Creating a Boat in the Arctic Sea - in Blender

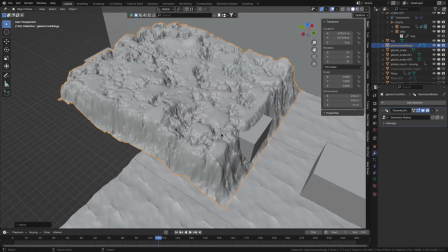0s
This scene took me four days to complete and in this video I'm gonna break down how I created it. The first step is to create the boat.
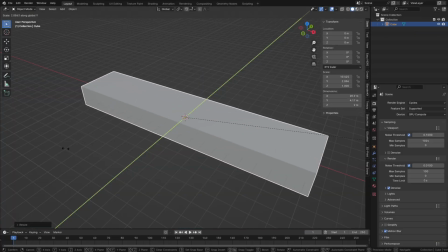6s
For that I'll add a cube and scale it to be roughly the right size, which apparently is 20 meters in length.
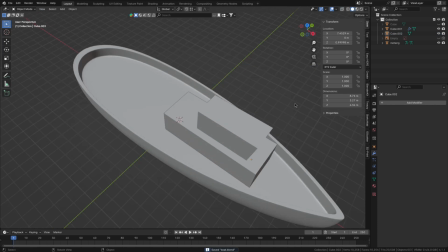11s
Then I'll start matching it to the general shape I need and add a cabin as well. I only care about the front of the boat though because everything else won't be visible to the camera.
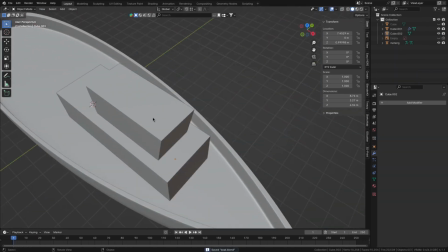19s
But once I'm happy with the block out I can start to add some detail.
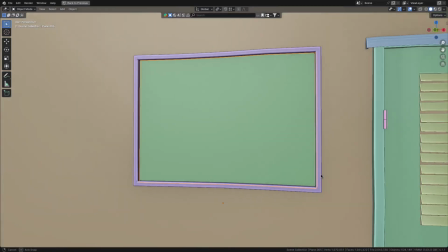22s
So that means adding better planks and cross beams for the boat hull, adding a door and window to the cabin, modeling some railings and plopping down some metal beams on the top.
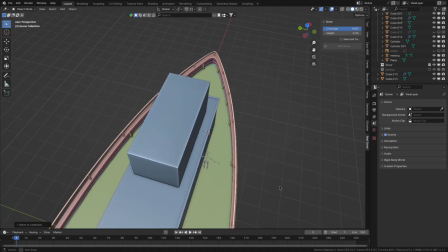31s
Then lastly to fix the problem of the boat looking too empty and unused I'll add some decorations.
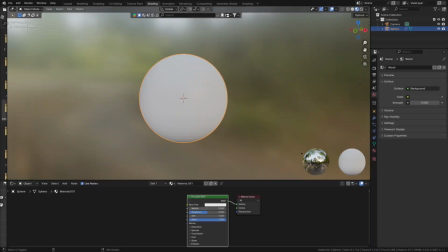40s
I'm pretty happy with that so now it's time to do the texturing for which I'll start with the hull.
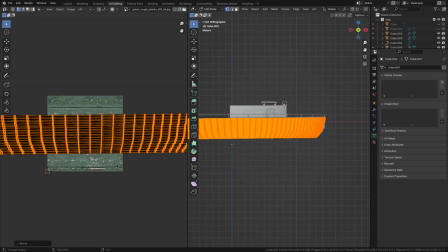44s
Just putting a simple blank texture onto it and trying to roughly line up the details in the texture with the ones I modeled.
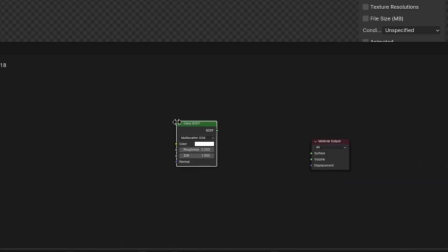50s
The exact same was done for the cabin and deck. For the window I obviously used a glass material but then tried to make it look dirty by using a noise texture to mix
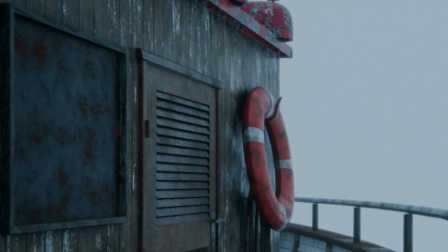58s
in some brown color but that looked pretty fake because it looks like that standard noise texture pattern.
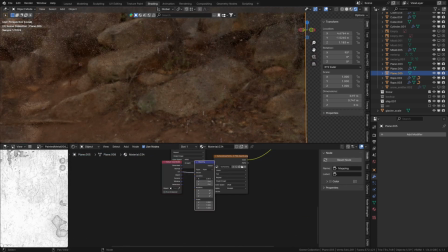64s
So the solution is to just switch to better surface imperfection textures in this case from ambient CG.
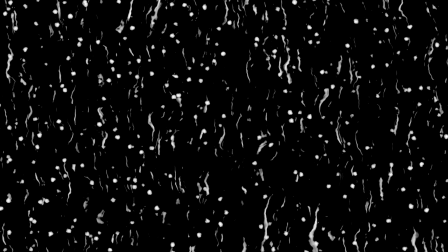69s
While working on the window I also added some water droplets by using another texture to mix in a glossy shader on top of the dirt.
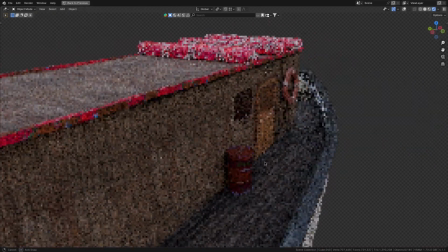75s
Now that should be the end of the texture step but I feel like all the materials are still looking to clean.
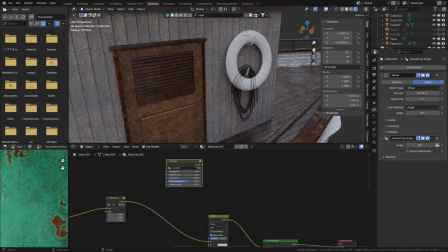81s
So to fix that I'll add some mold by mixing in a darker color in areas with a lot of ambient occlusion.
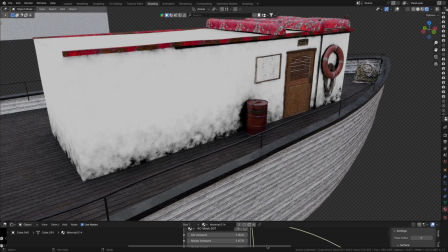86s
To level this up a bit more I'll make the AO a bit less perfect by messing with the normals the note expects.
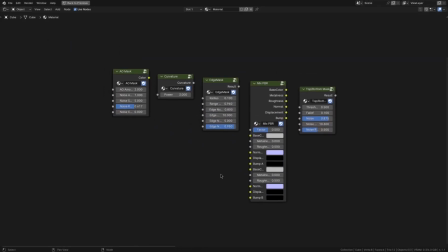92s
I also made some free note groups that do this in a smaller package. Link in the description.
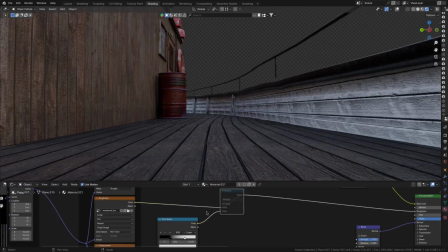96s
Additionally another thing that I found to help with realism is to vary the roughness of all the materials in the scene with a noise texture.
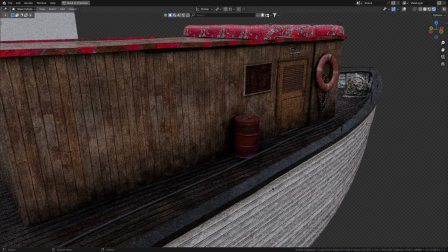102s
So this is before and this is after. And with that the boat is almost done because the last thing I want to do is to add a bit of snow.
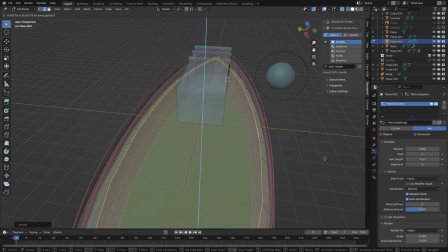109s
First I put planes in the places where I want the buildup to be a bit thicker and then add a particle system of metaballs onto them.
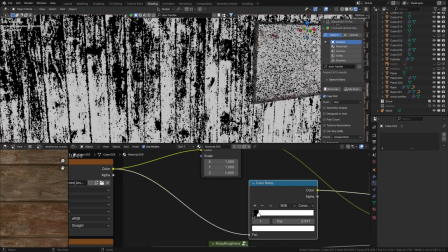116s
This gave me a real nice snow for the creases. For the rest I'll either just pass the albedo through a color ramp and use that to mix in a snow shader or
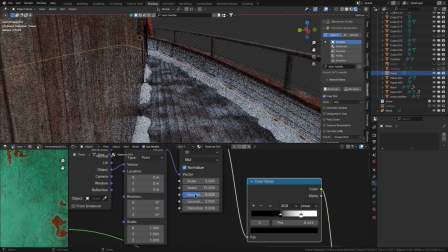123s
alternatively I'll use a noise texture to mix in that same snow if I'm trying to get a bit more coverage.
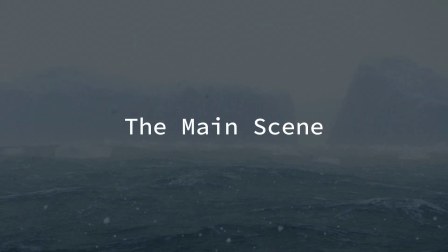128s
But that's finally it for the boat so let's move on to the main scene which is going to have a couple of elements.
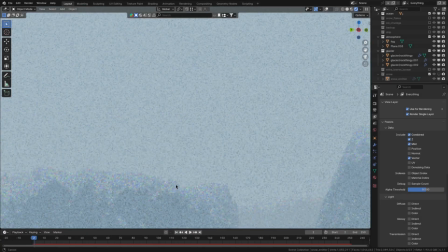133s
The first one being the atmosphere.
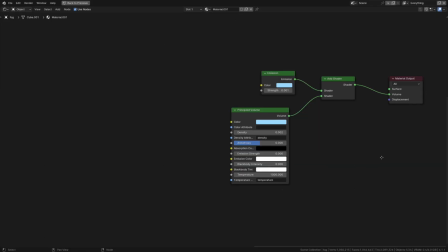134s
For this I'll use a trick that I've used in I think a lot of my renders actually which is to mix a principled volume with an emission shader to get that real nice overcast, cold or sometimes even creepy look. You can really do a lot with this setup. Then next for an arctic ocean scene we need an arctic ocean.
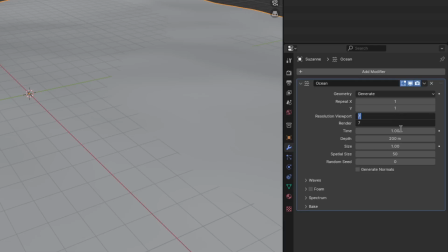152s
So to make it I'll add an ocean modifier to any random object, crank the resolution to a huge number like 32 and play with the choppiness, scale and alignment to dial in the look. Then for the material I'll start with a simple glass shader together with the volume absorption.
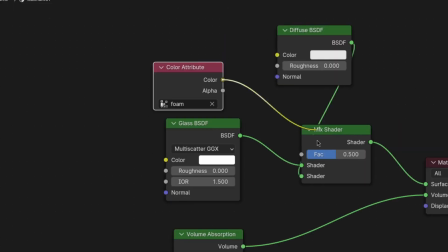166s
Afterwards I'll also mix in some foam using the foam data layer that the ocean bake provided.
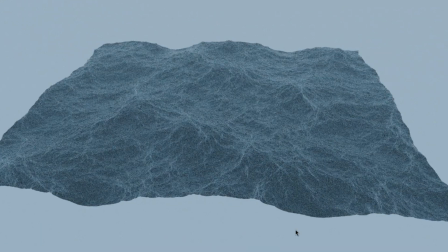171s
And with that the ocean material is looking pretty good but it's still missing those last 20%. To get those I'll just use a noise texture as bump for the glass and foam. And with that it suddenly looks like we have a much higher resolution ocean than we actually do.
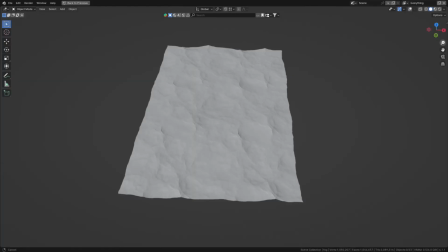185s
And now the ocean is done. But it's not of much use because it's only a 50 by 50 meter chunk. and using this high of a resolution for the whole scene would be oh massively overkill and also my computer can't do it.
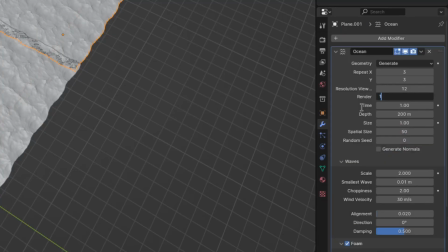197s
So I duplicated a bunch and with every duplicate I reduced the resolution. The next element for the scene is the cliffs or glaciers.
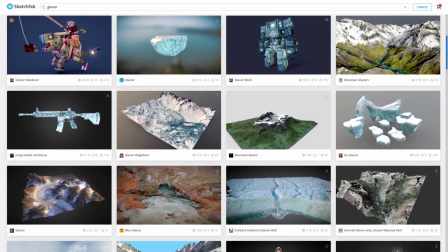205s
I'm not really sure. For them I first looked around for suitable pre-made models but couldn't find what I was looking for so I just create them myself.
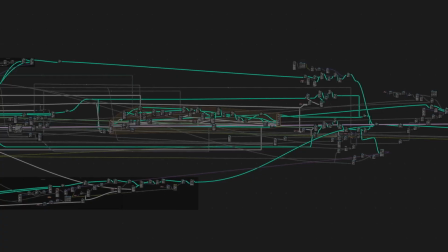212s
And recently after being pretty confused by them for a long time I've started to use geometry notes a lot.
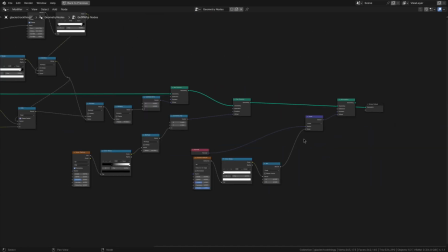217s
So that's what I'll use to make myself a cliff generator.
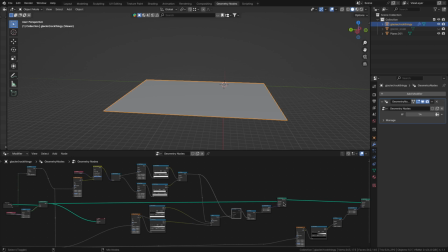219s
The brief overview is that it takes a plane, displaces it using a noise texture but ignores the borders so that they won't get moved upwards.
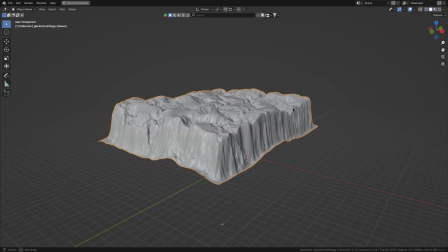227s
Then after that I'm just adding some additional warping and that's it. If anyone wants to copy the setup here's a screenshot.
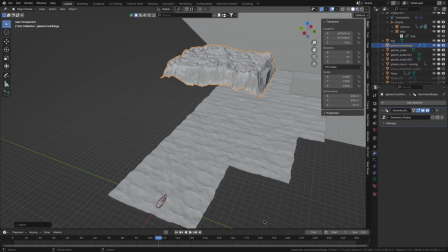232s
Then I did the texturing and brought the cliffs into the main scene where I positioned them way in the distance with a small gap between them.
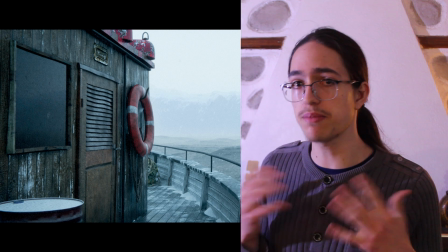239s
Just to have an additional focal point. Now in the current state I'm pretty happy with the scene so I posted to Reddit to gather some feedback. And feedback I got. So let's go through a distilled version.